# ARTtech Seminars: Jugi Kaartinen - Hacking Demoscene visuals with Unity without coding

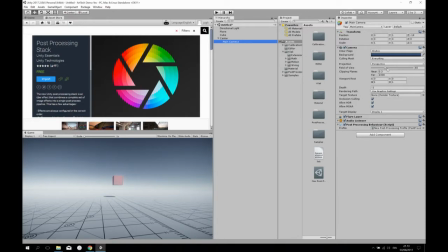(13:14)
If you want to do, like, for example, showing some subject that are human-sized,
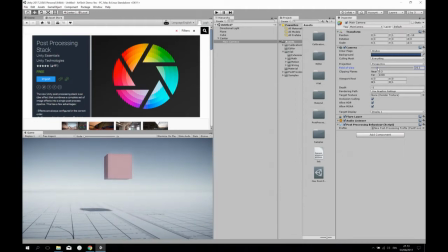(13:21)
like 60, maybe it's too big, maybe 30, 39 for 35 millimeters. So, and if you, these are all style issues, and if you want to get that cinematic look, there's a couple of things,
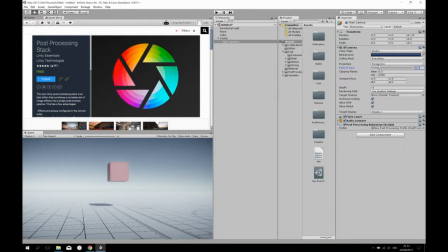(13:35)
this vignetting and color grading, and especially if you change the aspect ratio of the viewport, it can make a lot. Let me put this first into the, here's your
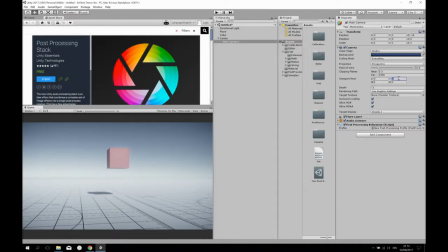(13:54)
16:9, but if you want to do the actual movie ratio, it's something like, let's see if I can remember.
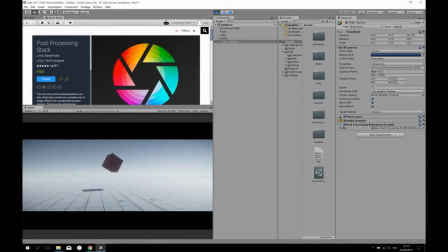(14:07)
Okay, now we have a bit of a CinemaScope feel to it already. So we have some color grading. Actually, if we go to which is also important, is to,
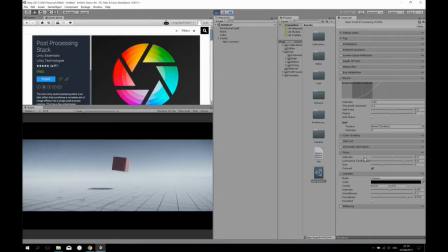(14:17)
especially if you have a really low intensity gradients, you should add some grain to it. Okay, just so you don't see it, but it affects a little bit. So let's think what's next.
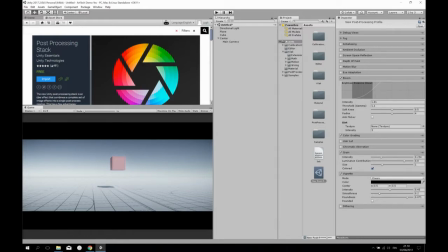(14:34)
So if you think about the environment here, is that the one thing that you can see is it fades to the white, so you can kind of have a sense of depth, and you have a sense of depth in the plane. But the one way to create sort of a sense of depth is to have small particles running around.
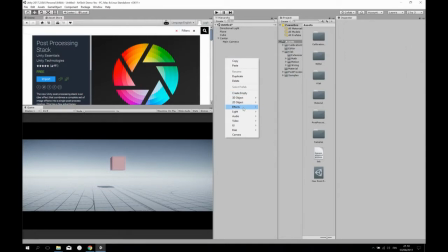(14:51)
That's another thing Demoscene loves. So let's make some particles here. So okay.
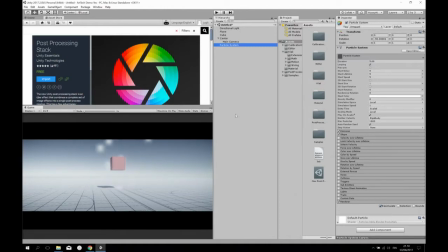(15:00)
But they are really, really boring at the moment. So let's see what's actually happening here.
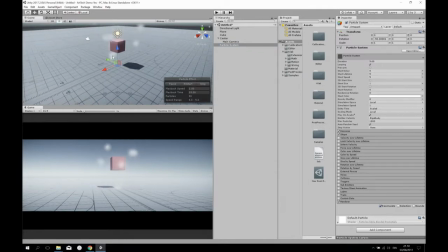(15:05)
So it's shooting from some tube.
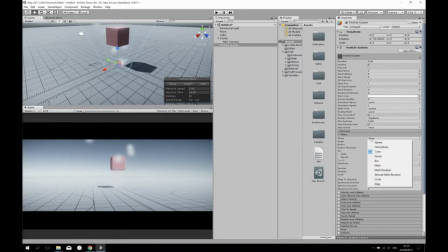(15:08)
So let's make it, the particle system is kind of a really, really powerful.
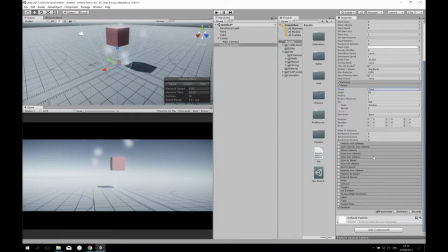(15:15)
All these are different components of it. So you can do a lot with it. So let's do some basic, okay, they're running around. So I'll stop them here. Make it a little bit bigger.
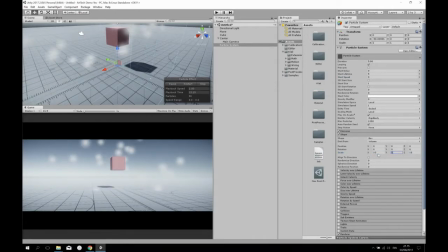(15:35)
Maybe 5 meters high, maybe just a little bit. Okay, here, but they're really big and ugly, so what can we do? Start size. Let's make it a smaller.
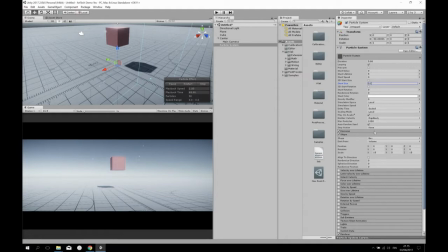(15:50)
some particles floating in the air. There's many of them. Let's make some more.
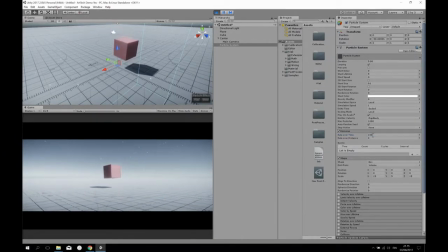(15:56)
Okay, let's play already. But even though they don't move anywhere, but the camera is moving, so you already get this movement, which makes it more sort of so you have an atmosphere going on. So let's tweak it on the fly. So start size, you can change them so that they're not all the same size.
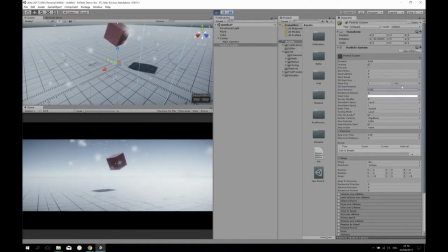(16:15)
So they are random between some constants. So here we go.
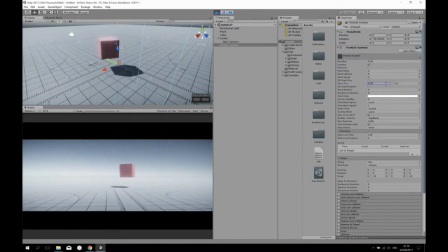(16:21)
Really small, but changing between those. And then you see them suddenly appearing and going away, so that might not be nice also.
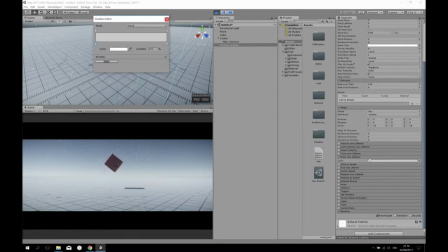(16:29)
So maybe if we change the color over lifetime here. So this is the color when it begins, and this is the color when it dies. So I change the alpha channel when it comes alive, and when it dies, it fades away.
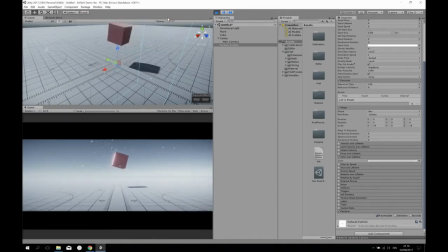(16:43)
Now it doesn't clip away, it smoothly runs around. So let's put some more there.
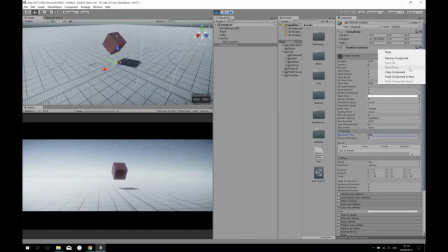(16:53)
Okay, again, I can, when it's on the runtime, I'll just copy this component so I can paste in the next one.
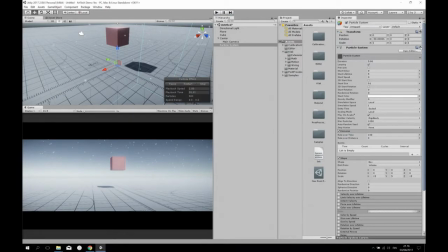(17:00)
So another thing is that the particles don't need to be just billboards and bitmaps. So I'll make a copy of this, and let's see, let's change the renderer from billboard to mesh, for example.
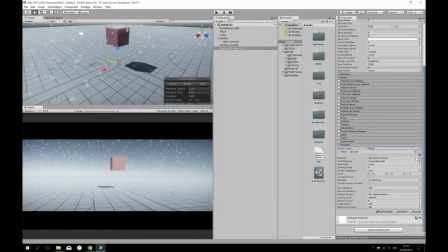(17:17)
So, and I'll change the material to, for example,